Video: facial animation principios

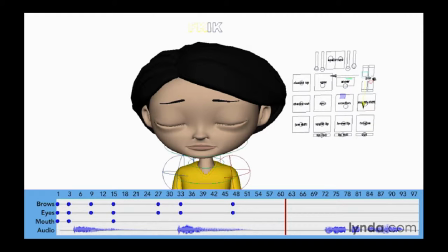Okay, so now she has to open her eyes. So again, fairly slow open. So let's go ahead and say frame 54. And again, just open her eyes a little bit. Again, she's fairly sad. And let's go ahead and leave those brows pretty much where they are.
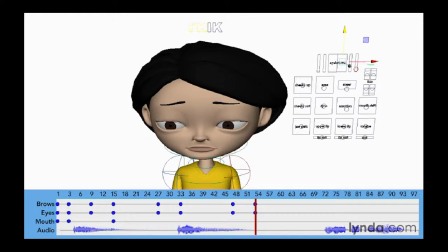And so now at this point, she's going to have a change of mood. First, she's going to have a slight realization, and then she's going to say the next line. So here, as she lifts her head, her expression's going to change just a little bit.
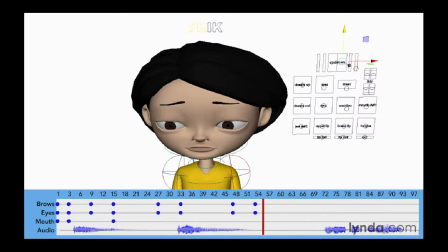It's going to be a little bit more subtle. And then she'll say this next part of the line.
Will there be pie?
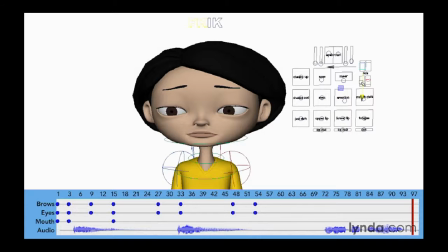And so she needs to be very happy at that point.
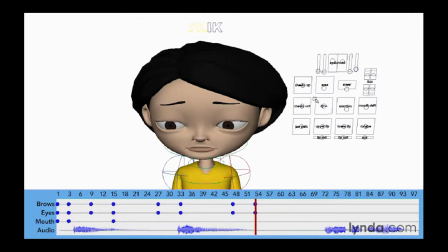So one of the first things I want to do is let's just go ahead and set some keys here for the mouth to lock it into that because we're going to start changing her mouth expression as well. So I'm going to go forward just a little bit. So as she starts to lift that head, I want the expression to change.
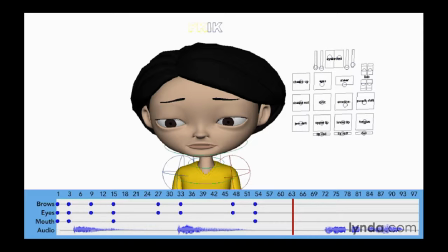So right about here, I want her to have kind of a thought come through her head or a realization. So maybe her eyes open up. And you can see that as I do this, you can just almost feel how her expression is changing. So if we lift the eyebrows a little bit, you can see, oh my gosh, she's got some sort of idea here.
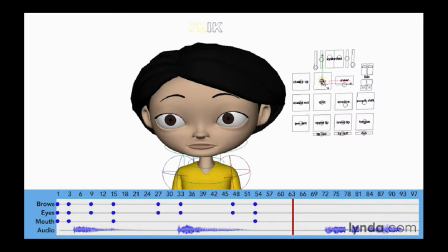And then if we lift the eyes a little bit, you can see that, again, it's really changing that expression. And let's go ahead and key these. And let's just go ahead and play this. So it goes, and so that's basically just the eyes, but let's also get the lower face into this.
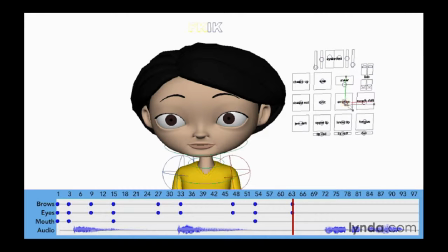So let's go ahead and just take our emotion. And maybe drop her jaw. I don't want her to be too slack-jawed. That's kind of cliche. But maybe widen her mouth a little bit and give her a slight smile.
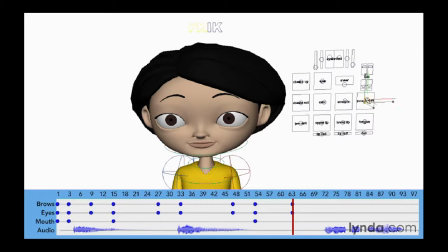Just a hair of a smile. And then move that mouth up just a little bit. So now we have a basic change in the mouth. So you can see that this subtle change in expression helps.
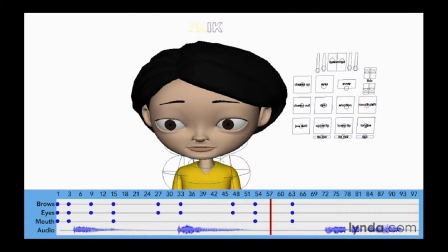So let's just play what we have.
Oh. I don't know.
And now we've got the fun part where she gets very happy. So this pose here, I kind of want to hold this just for a hair. So maybe about 4 frames here.
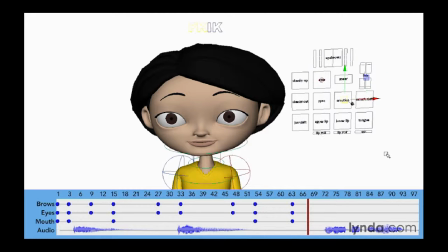So I want to make sure that I set keys for this. I'm going to set a key for the mouth and the brows. And I might even just open the eyes just a little bit more, just to give it a little bit more realization here, but just enough so that that
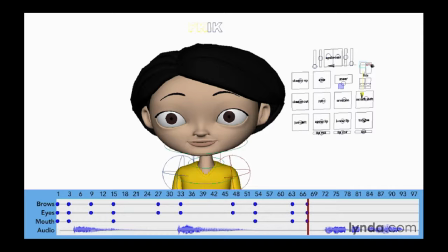pose holds just enough so the audience can read it. And typically the smallest amount that an audience can read is probably 2 to 3 frames. So I'm going to give this 4 frames just to make sure that they can read it. And so now here comes the fun part where she's going into a much different facial expression.
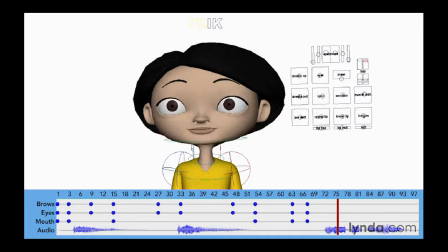So she goes, so her head comes up here.
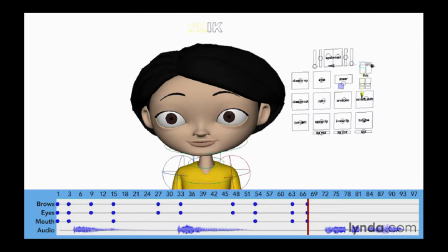So I'm starting here at around 68. And so I want this to be, I want to put a blink in there to cover this.
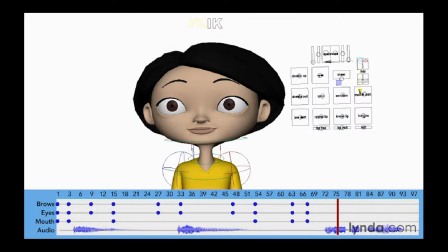So I need at least 4 frames for this blink.
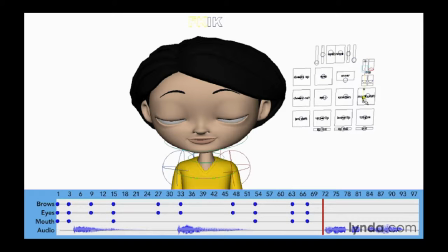So I'm going to blink down at the very start of this and add a blink. And then the brows are also, I want the brows to emphasize this because it's going to be a very big change in expression here. So I'm just going to drop the brows all the way down.
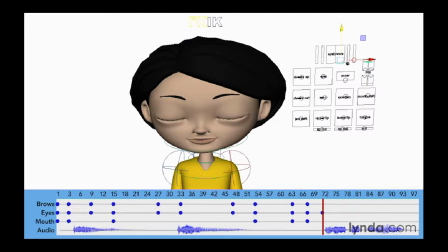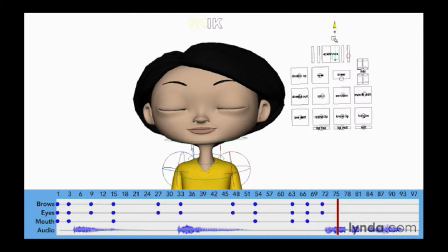And then open up the eyes, lift the brows, and open the eyes. And we want those eyes open pretty wide because she's happy now, or at least hopeful. And let's go ahead and give her kind of more of a happy expression here.
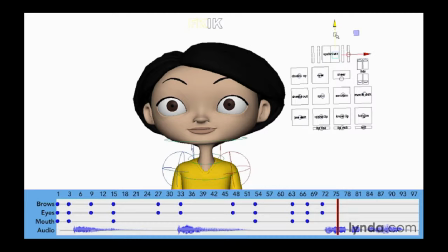Let's go ahead and pull those brows up. And let's make sure that we key those. And now let's also play with the mouth. Let's go ahead and make her happy.